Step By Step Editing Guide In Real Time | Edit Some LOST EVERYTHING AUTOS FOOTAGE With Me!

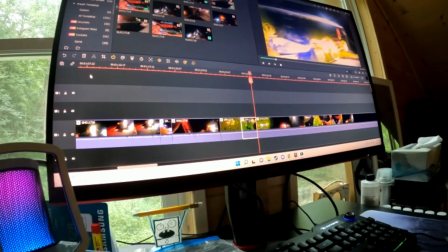(16:35)
Vest is out of the way. Nothing's being said here, so I'm just gonna get rid of that. So
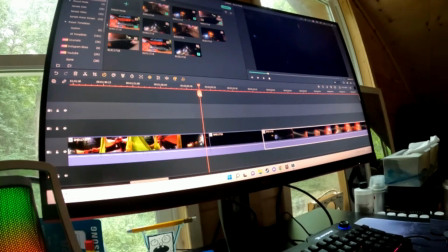(16:43)
there you go. Right here, there's another cut, two cuts,
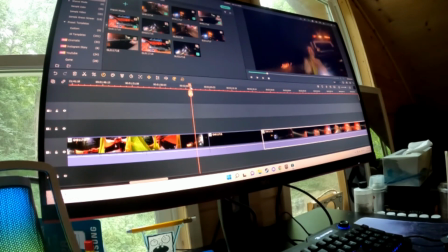(16:48)
because he goes to the cab of the truck to, I think, turn on the hydraulics, start winching.
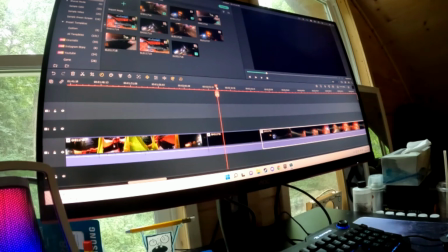(16:56)
So it's completely black inside the cab of the truck. Nothing's being said.
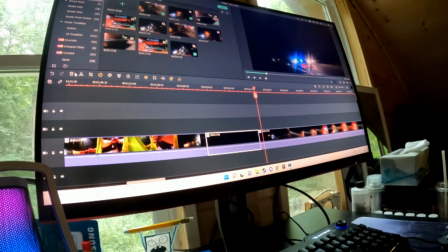(17:02)
And then he turns back around, so I'm gonna get rid of that. It looks like this.
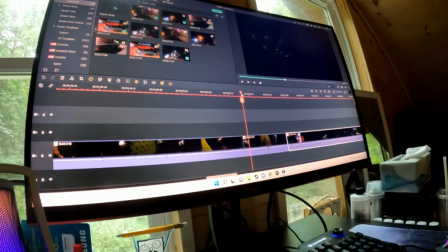(17:10)
Okay, one more go again here. Can't see anything since it's dark and the vest is in the way. It's just attaching the chain to the flatbed, connecting the car. So I'm just gonna get rid of that.
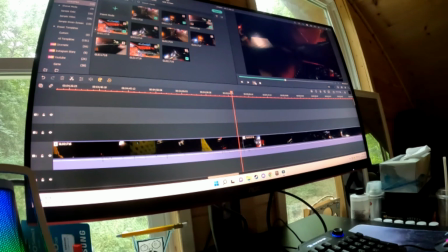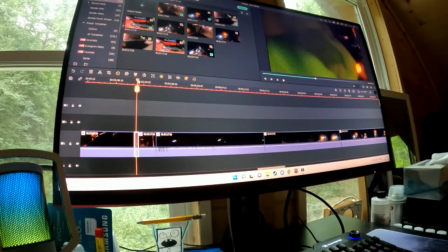(17:32)
Okay, this clip right here, where the vest is covering the camera, I'm gonna get rid of that.
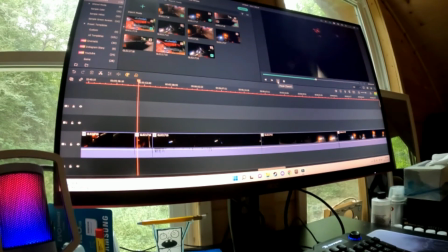(17:41)
So that looks like this. And this clip right here,
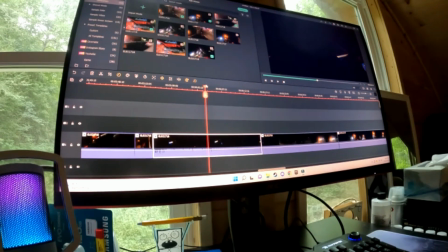(17:50)
he's just moving the roll back forward, just in the cab, dark, nothing being said.
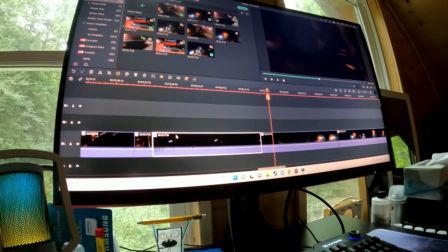(17:58)
Moving it so that they can sweep up the glass and so the other tow company can get,
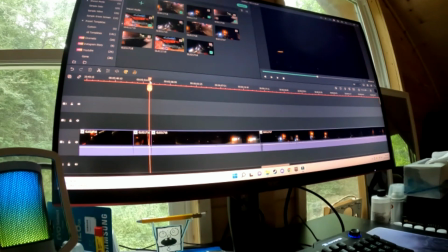(18:04)
I think there's another car involved, so there's another tow company that's gonna need a share of the road. So
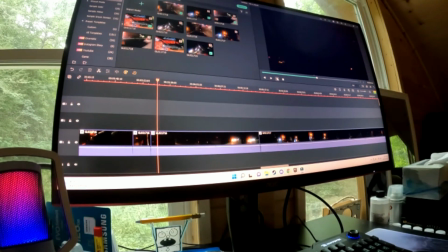it will look like he gets in and then he gets right back out.
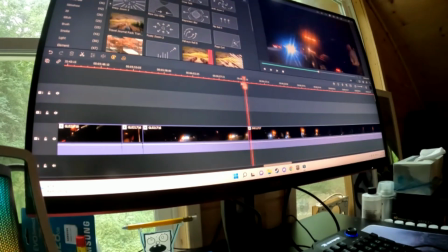(18:25)
And the car is moved. Okay, this is from one clip to the next. This is 21716 and this is 11717.
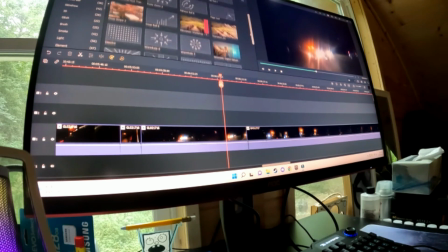(18:34)
So I'm just gonna grab a transition.
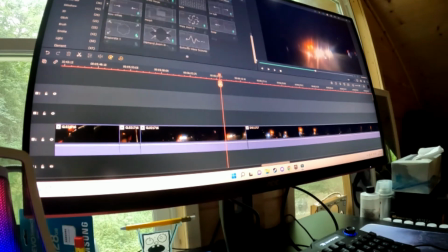(18:39)
Doesn't really matter which one. I guess I'll try this one maybe. See how it looks.
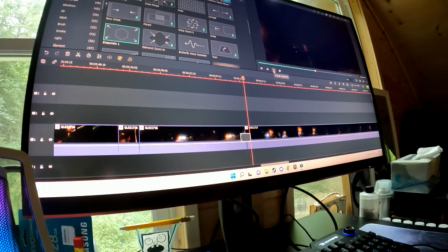(18:50)
Sure.
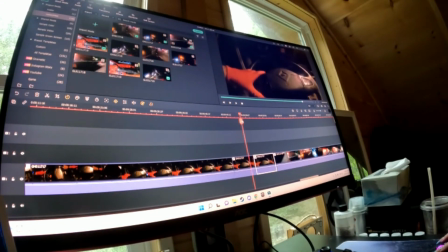(18:53)
Alright, cut right here because there is silence in between what's being said and they're just in the car.
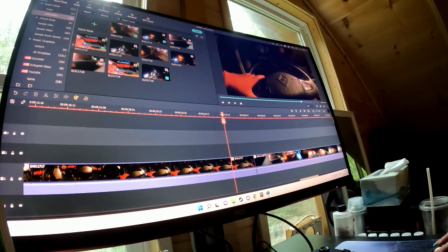(18:59)
So I'm going to make the sentences closer together so there's talking consistently. And then I'm just going to cut the last little bit of this clip where they're turning the camera off and then transition to this next one.
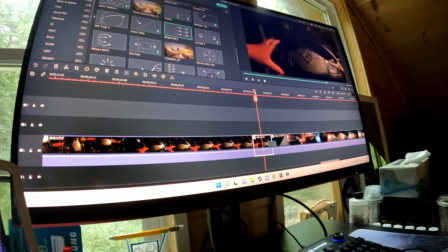(19:12)
Alright, I cut the last little bit of that clip off where they're cutting the camera off. Put a little transition in between.
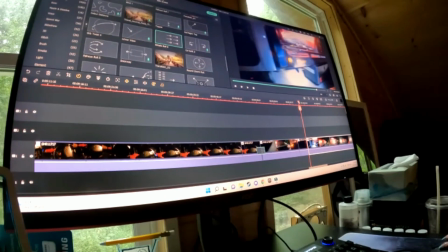(19:20)
And so it looks like... Okay, I'm going to make another cut right here because he's reaching into the cab to get a flashlight.
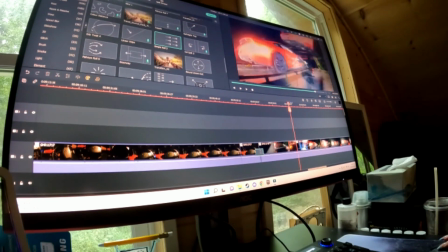(19:26)
It's not really necessary and it's really bright right there, so I'm just going to cut that. It's going to look like this.
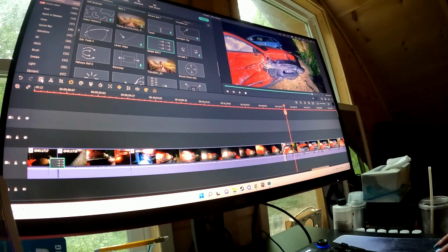(19:33)
Alright, cutting off the last little bit of this clip here where he turns the camera off and it's a little bit shaky.
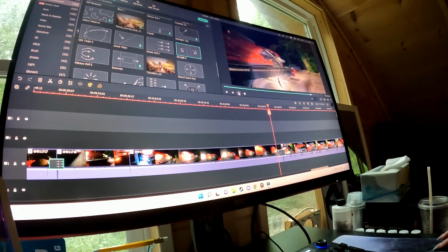(19:40)
And I'll try a new transition here between these two. I've already watched the beginning of this clip, so nothing needs to be trimmed there.
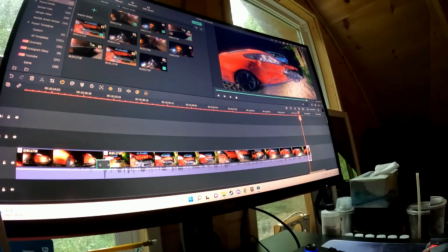(19:48)
And that's what it looks like. All right, I'm gonna cut off the last little bit of this clip here where he turns the camera off.
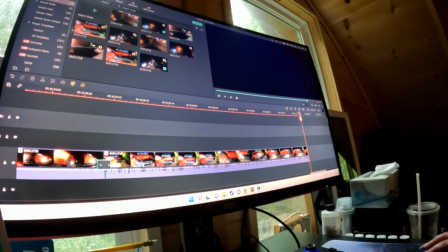(19:54)
No talking, nothing like that. And at the beginning, I think this clip is about 13 and a half minutes long, all these together.
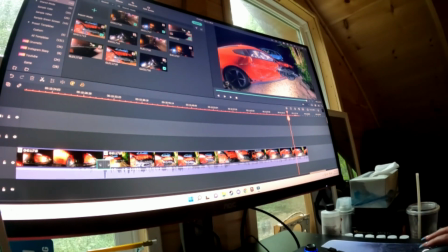(20:03)
After the trimming, it's about 11 minutes and 17 seconds. So that's what it works out time-wise.
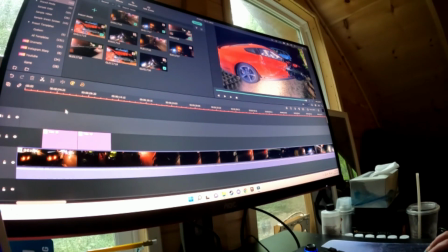(20:12)
That's the length of the clip. And I think what I'm gonna do is I'm gonna grab the other clip that's about 21 minutes long, and I'm gonna tack it on right before this clip, and then this will be the end of a video.
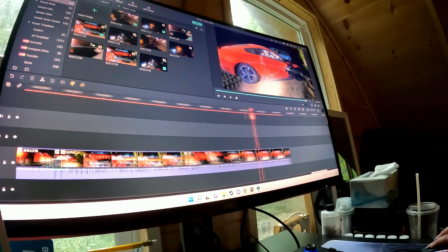(20:26)
So that's it, guys. Hope you guys enjoyed watching the editing process in real time, what it looks like, how I make decisions on what stays and what goes. Check out the other videos on my channel, check out Everything Auto's channel, and I'll see you guys next time.